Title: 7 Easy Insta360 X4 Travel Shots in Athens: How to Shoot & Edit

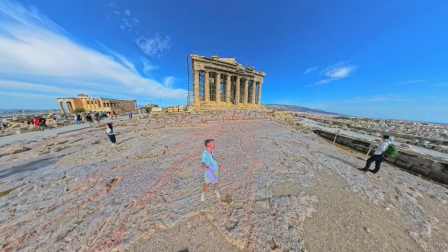(0:00)
Let me show you why the Insta360 X4 is the best camera to take on your travels.
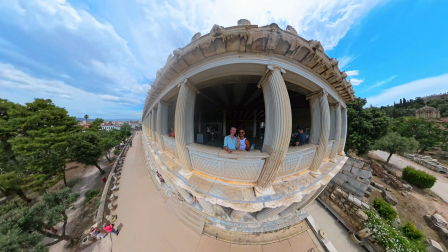(0:04)
I'm going to show you how you can create an epic travel video with these seven unique shots. All you need to create these shots is the Insta360 X4 and an invisible selfie stick.
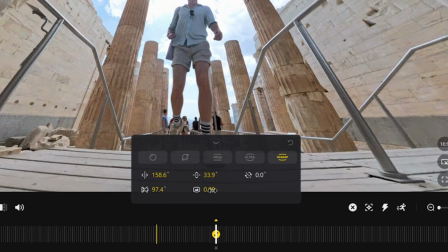(0:15)
You can edit in the Insta360 app or studio desktop program. And I've selected these shots because they're super easy to shoot and edit.
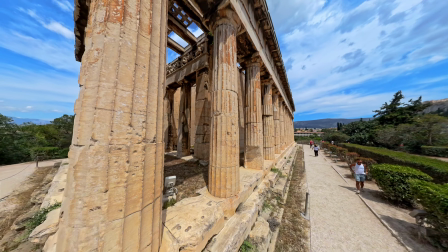(0:22)
Even a complete beginner will be able to create these. Shot one is the slow-mo walk.
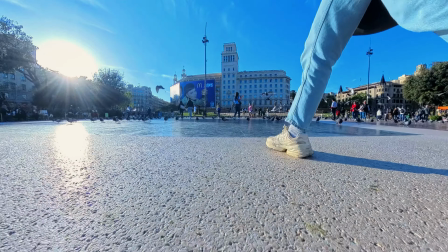(0:27)
Make use of the Insta360 X4's improved slow motion options and create an epic slow motion walk.
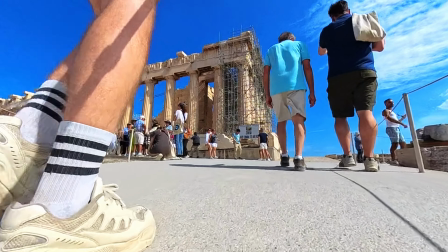(0:33)
You can shoot this shot by yourself and it can make for an epic start to your travel videos.
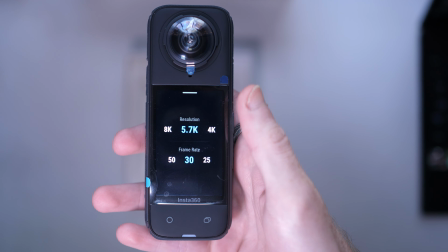(0:38)
Change the video mode in the camera to 4K at 100 frames per second.
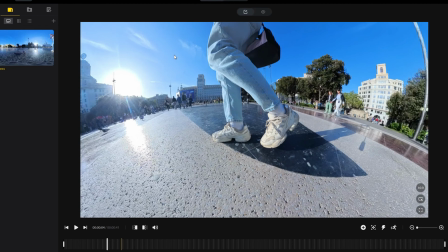(0:43)
Attach the X4 to your invisible selfie stick and extend it so that it's just behind but also next to your feet.
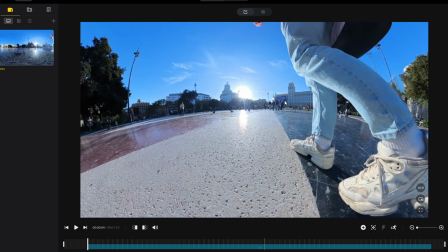(0:50)
But also make sure it's high enough above the ground so that it doesn't touch it. essentially the camera is going to be pointing diagonally behind you.
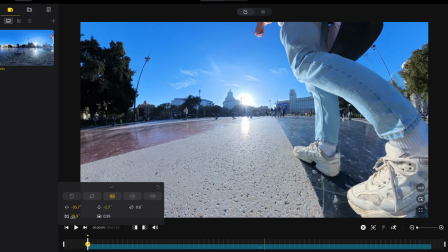(0:58)
When editing all you need to do is frame the shot so that your feet are in frame but to the side.
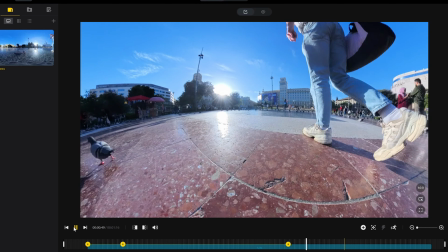(1:03)
Mark your first keyframe and then just follow that pattern as the video continues making sure that your feet remain in that position.
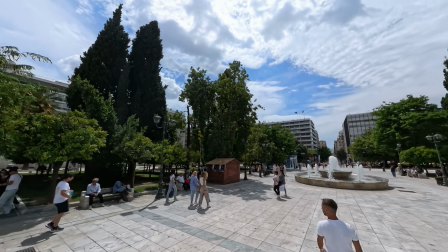(1:14)
Shot two is the back transition. This is a creative way to transition between two distinct areas if you have a travel companion.
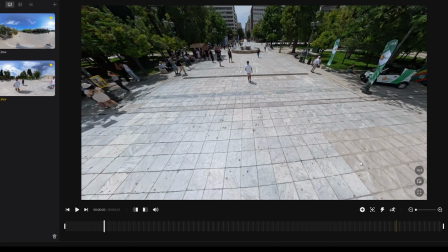(1:26)
Extend your selfie stick to its max length and hold it high above your head. Have your companion start walking in front of you.
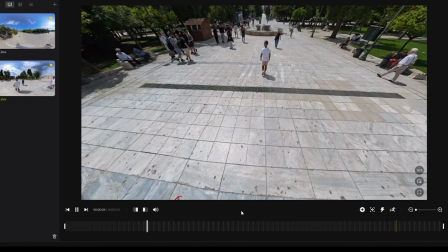(1:32)
When they're at least 10 meters in front of you, start walking towards them and slowly lower the camera until the front facing lens is pressed against their back.
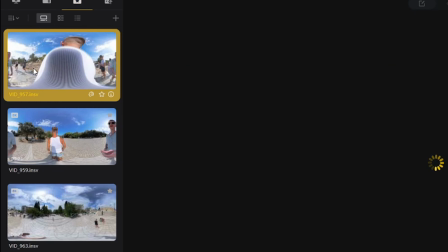(1:40)
In your next location, you pretty much want to do the opposite. You start with a front facing lens pressed against your companion's back.
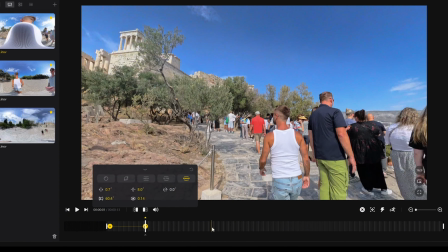(1:47)
Now have them start walking forward and as they do, you start moving backwards and slowly raise the selfie stick until you're holding it high above your head.
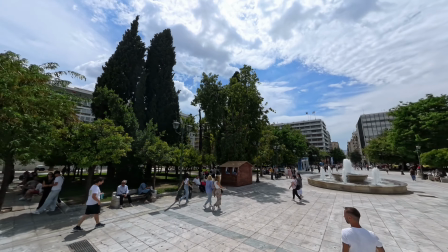(1:55)
Reframe the first so that the camera pans slowly towards the person walking, making sure it ends as the camera hits their back and the image is completely dark.
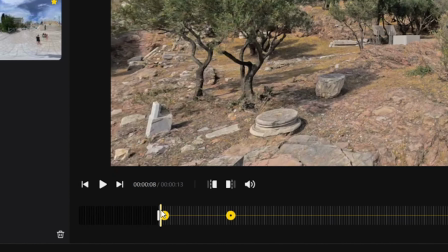(2:02)
Now you're going to want to crop the next clip to the point when the camera is covered just as you're about to move it away
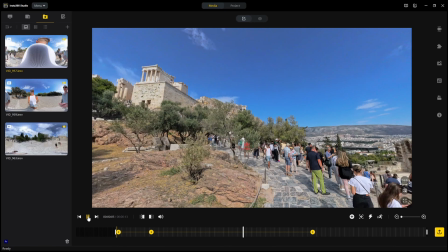(2:07)
and you can reframe it so that it slowly pans up and around while you're moving backwards.
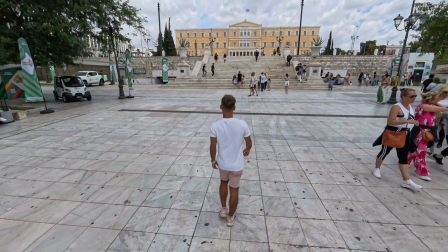(2:12)
Crop the two clips correctly then it should be a really seamless transition.
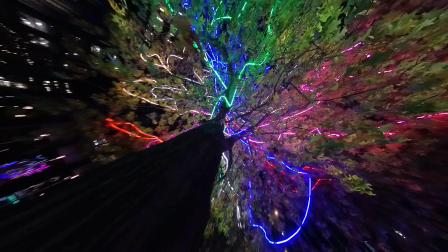(2:16)
Now guys if you want to learn some of the more advanced techniques on how to get really unique effects with your Insta360 camera,
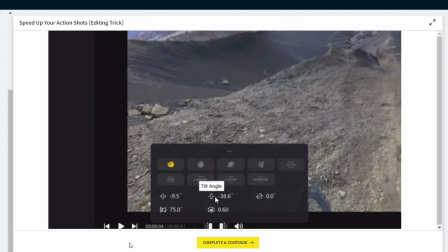(2:23)
then check out my Ultimate Insta360 video course. I've got nearly 70 lessons teaching you everything you need to know about this camera.
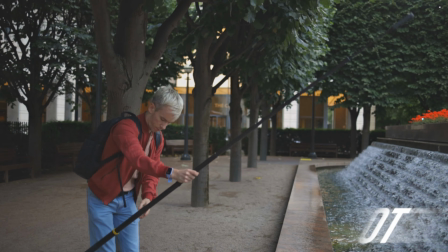(2:32)
And I go into a lot more detail compared to any YouTube tutorial that you'll find.
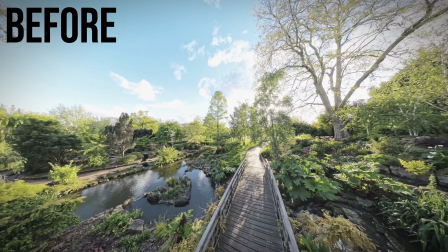(2:37)
Check the link in the description because I'll have a discount for you. And you'll also be able to read everything there is about the course, including some reviews.
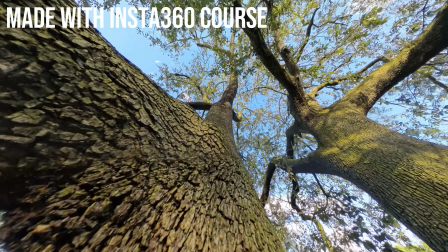(2:44)
So if you're ready to get really creative check that out but let's continue with this tutorial. Shot 3 is the epic walk.
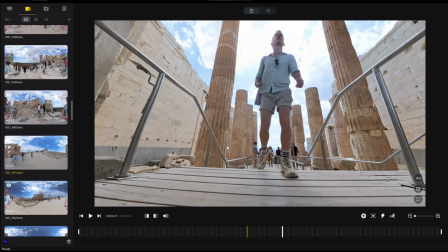(2:52)
This one is super easy but also very effective. Just extend your selfie stick to its max length and hold it out directly in front of you pointing to the ground.
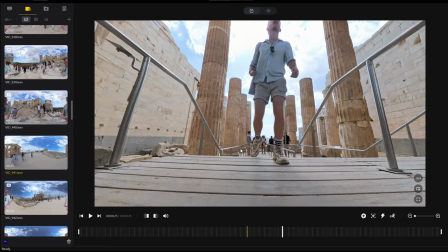(3:01)
Now you just start walking with the camera position maintained in front of you. It's almost like you're walking a dog.
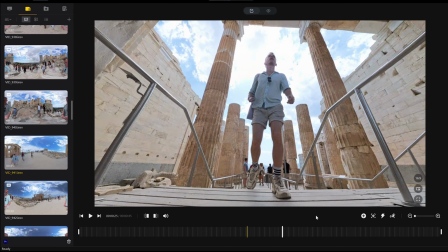(3:06)
The most important thing about this shot is finding the right location to do it.
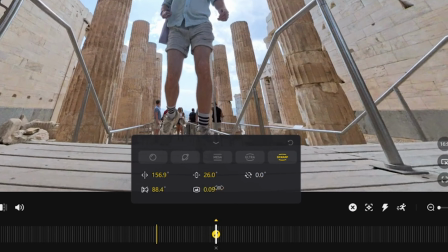(3:10)
You can see how effective it is in this location where there's plenty of interesting features on either side, it will make the shooter look like a giant.
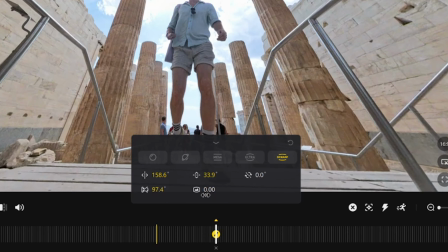(3:18)
In the editor,
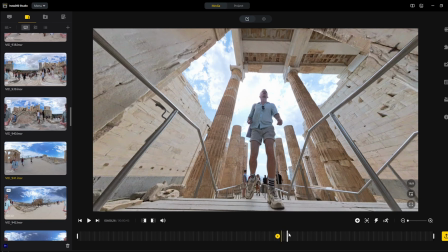(3:19)
reframe the video so that you are in the center of the frame continuously throughout the video and adjust the field of view option to reveal more of the scenery around you.
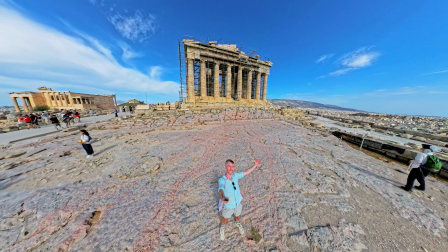(3:28)
Shot 4 is the ultimate selfie. The Insta360 X4 really lets you take your selfie game to the next level with these moving and dynamic selfie shots.
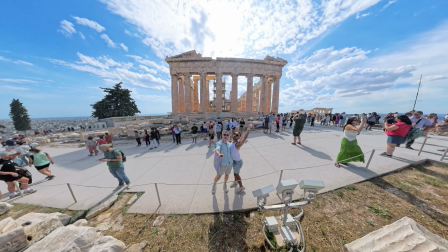(3:37)
Just hold your selfie stick out in front of you and record for around 20 seconds, choosing somewhere that has some interesting feature or building behind you.
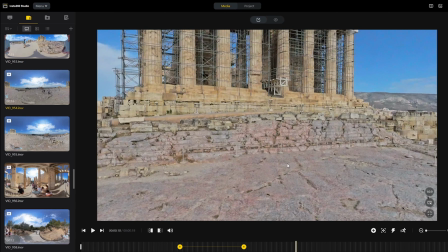(3:45)
In the editor you can adjust the filter view option so that you get an extremely wide angle shot which includes much of the background behind you.
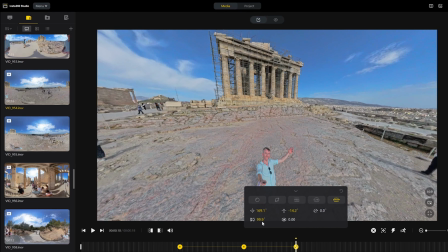(3:52)
You can also start with the camera zoomed in and slowly panning outwards to reveal the scenery behind you.
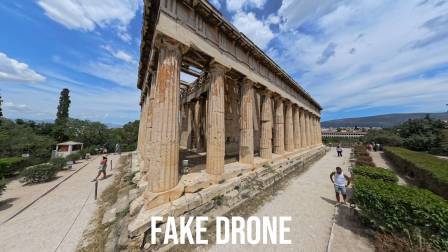(3:59)
Shot 5 is the fake drone.
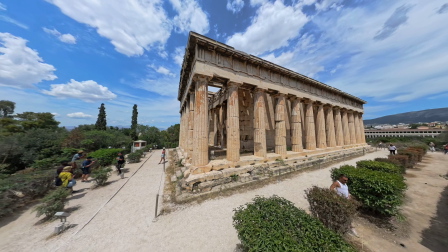(4:01)
This is one of the more popular Insta360 shots and thanks to the invisible selfie stick effect,
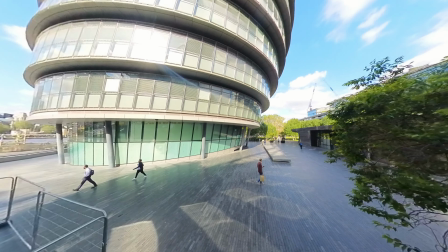(4:06)
you can create a drone-like shot in areas that definitely don't allow drones.
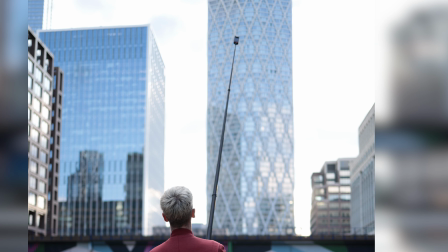(4:11)
Just extend your invisible selfie stick to its max length and hold it as high as you can above your head.
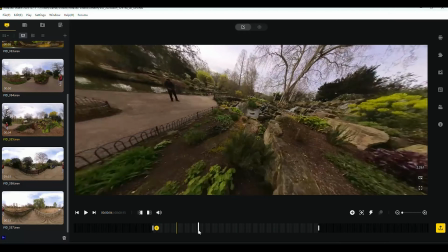(4:17)
Now start slowly walking around for at least a minute, which should give you enough footage to create your shot.
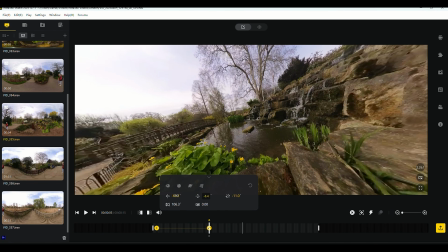(4:23)
In the editor, you just need to add slight panning and tilting motions to mimic the movements that a drone might make.
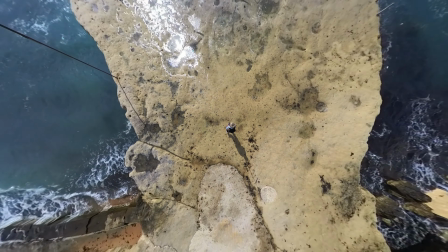(4:31)
Or you can reframe it so that the video is pointing straight down at you to create a kind of bird's-eye view effect.
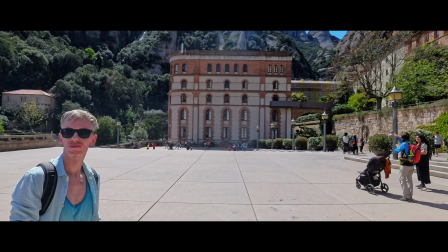(4:38)
Shot 6 is the smooth cinematic shot. One of the best things about 360 cameras is the combination of perfect stabilization and the fact
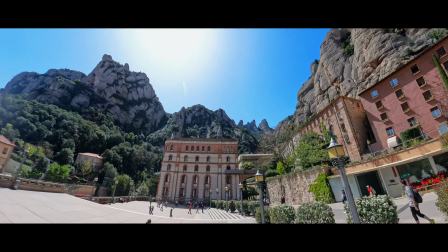(4:47)
that it captures everything around you allowing you to reframe and have extremely smooth panning motions.
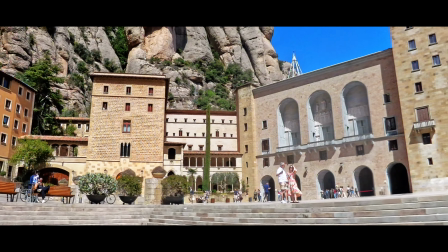(4:52)
If you find yourself in a particularly special location which you want to capture cinematically and you don't want any shakiness that you may
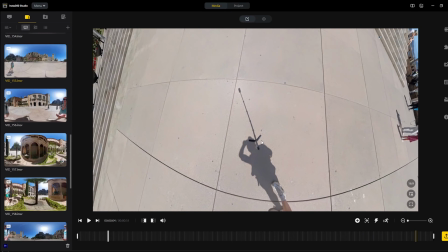(4:59)
get with a phone or another kind of camera then all you need to do is either raise your camera in the air so it's away from your body using an
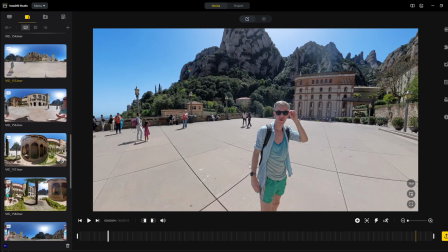(5:07)
invisible selfie stick or if you have a little tripod you can even just put it down on the ground
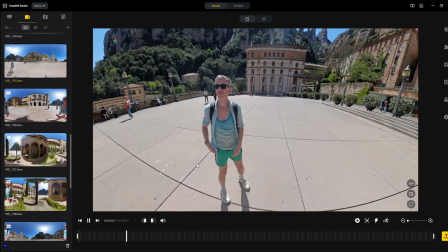(5:11)
moving away from the camera and let it capture the whole area around you in 8k.
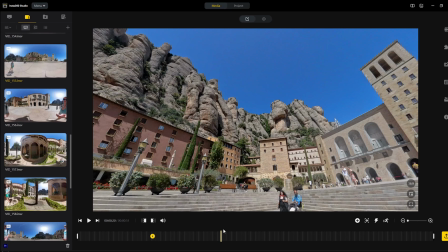(5:16)
You don't actually need to physically move the camera much if even at all.
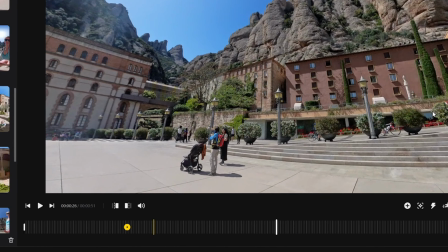(5:20)
Now in the editor where we add those smooth panning motions you can make the movements slow and steady by setting keyframes that are far apart on the timeline.
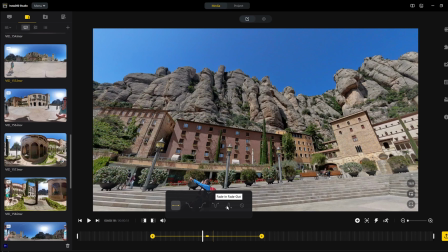(5:29)
Click the line between the keyframes and select into out for more cinematic movements.
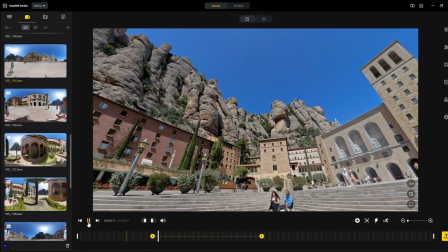(5:35)
Even from the same single video,
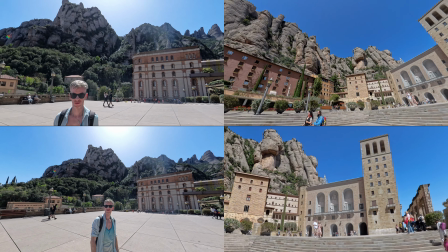(5:37)
you can create several of these panning motions looking in different directions and it will look like it's been shot with a different camera each time.
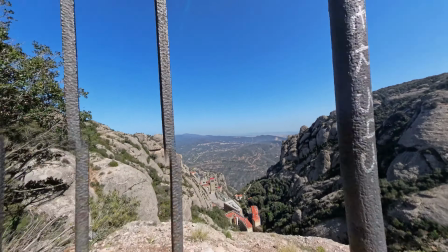(5:45)
Shot 7 is the pull through. The Insta360 X4's slim size means it can fit in places that other cameras can't.
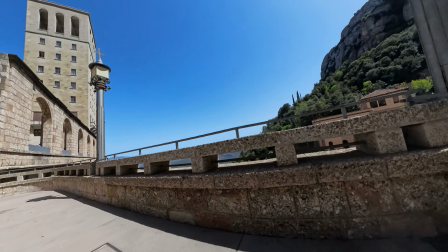(5:52)
You can create what looks like a nearly impossible shot by guiding your camera through gaps in buildings or railings, fences.
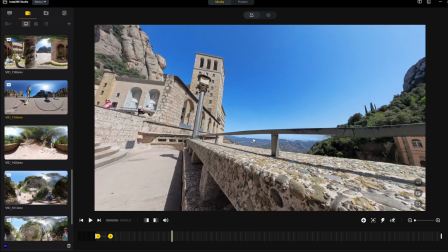(6:00)
Use the keyframes in the editor to create a sweeping motion and time that with the camera gliding through these gaps.
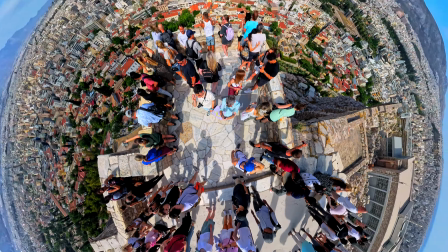(6:09)
A bonus shot which you've probably seen before is the tiny world or the tiny planet. But I'm going to give you a tip of when best to use this kind of shot.
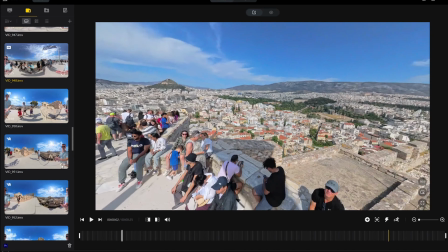(6:16)
If you find yourself somewhere high up, one of the best shots you can create with this camera is the tiny planet effect.
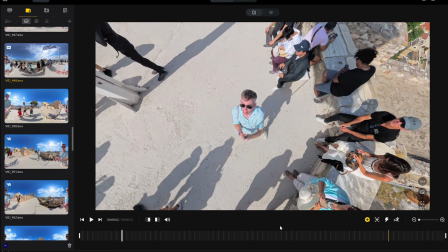(6:23)
You just need to once again raise your selfie stick as high as you can in the air and record for 10 to 20 seconds.
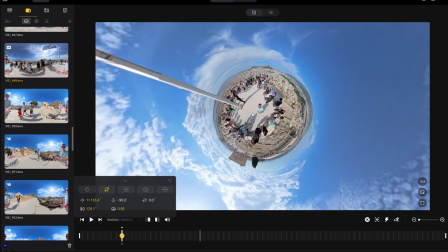(6:30)
In the editor, make a keyframe right at the start of the video and select the tiny planet preset to activate the effect.
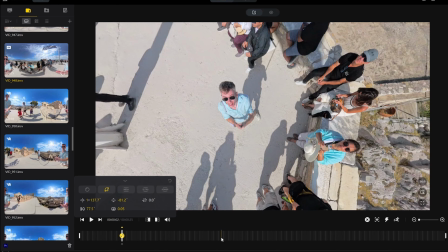(6:37)
You can also start with the video looking fairly normal,
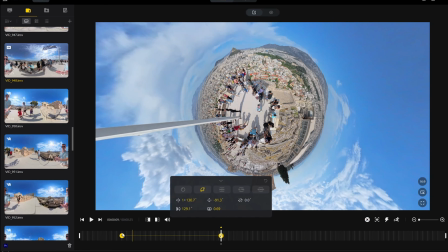(6:40)
mark that first keyframe and then mark another one deeper into the timeline and select the tiny planet keyframe. and the video will slowly pan into the effect.
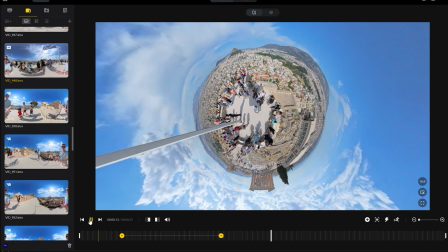(6:49)
This just works really well high up because it allows you to see the whole scenery around you.
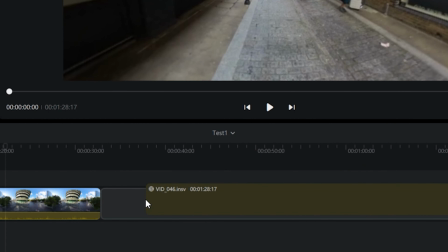(6:54)
And finally, putting it all together. You can combine all of these shots in the Insta360 Studio and add text,
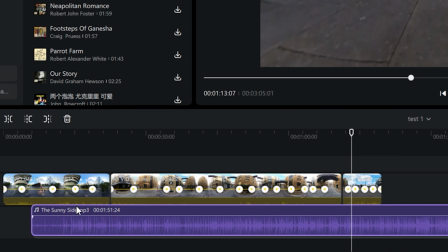(7:01)
transitions, music, and to make a full travel video.
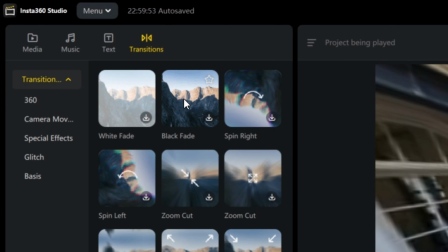(7:06)
Transitions in particular will make your video look far more interesting than just sticking with simple cuts.
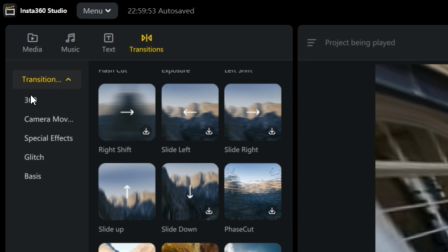(7:11)
Remember that you can also add video from your phone or another camera in the Insta360 Studio if you want to combine all of these together as well.
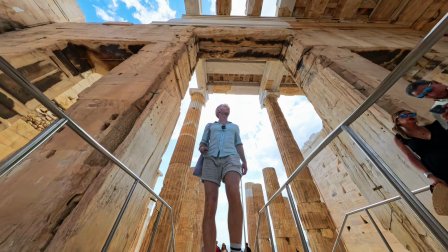(7:19)
Let me know what you think of these shots or if you have any questions about the X4, I'll be happy to help.
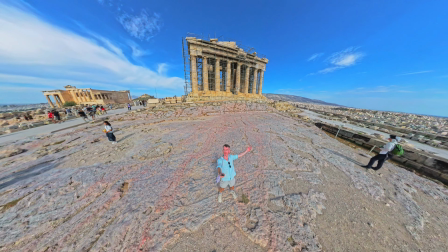(7:24)
But until next time, guys, I'll see you around. Bye.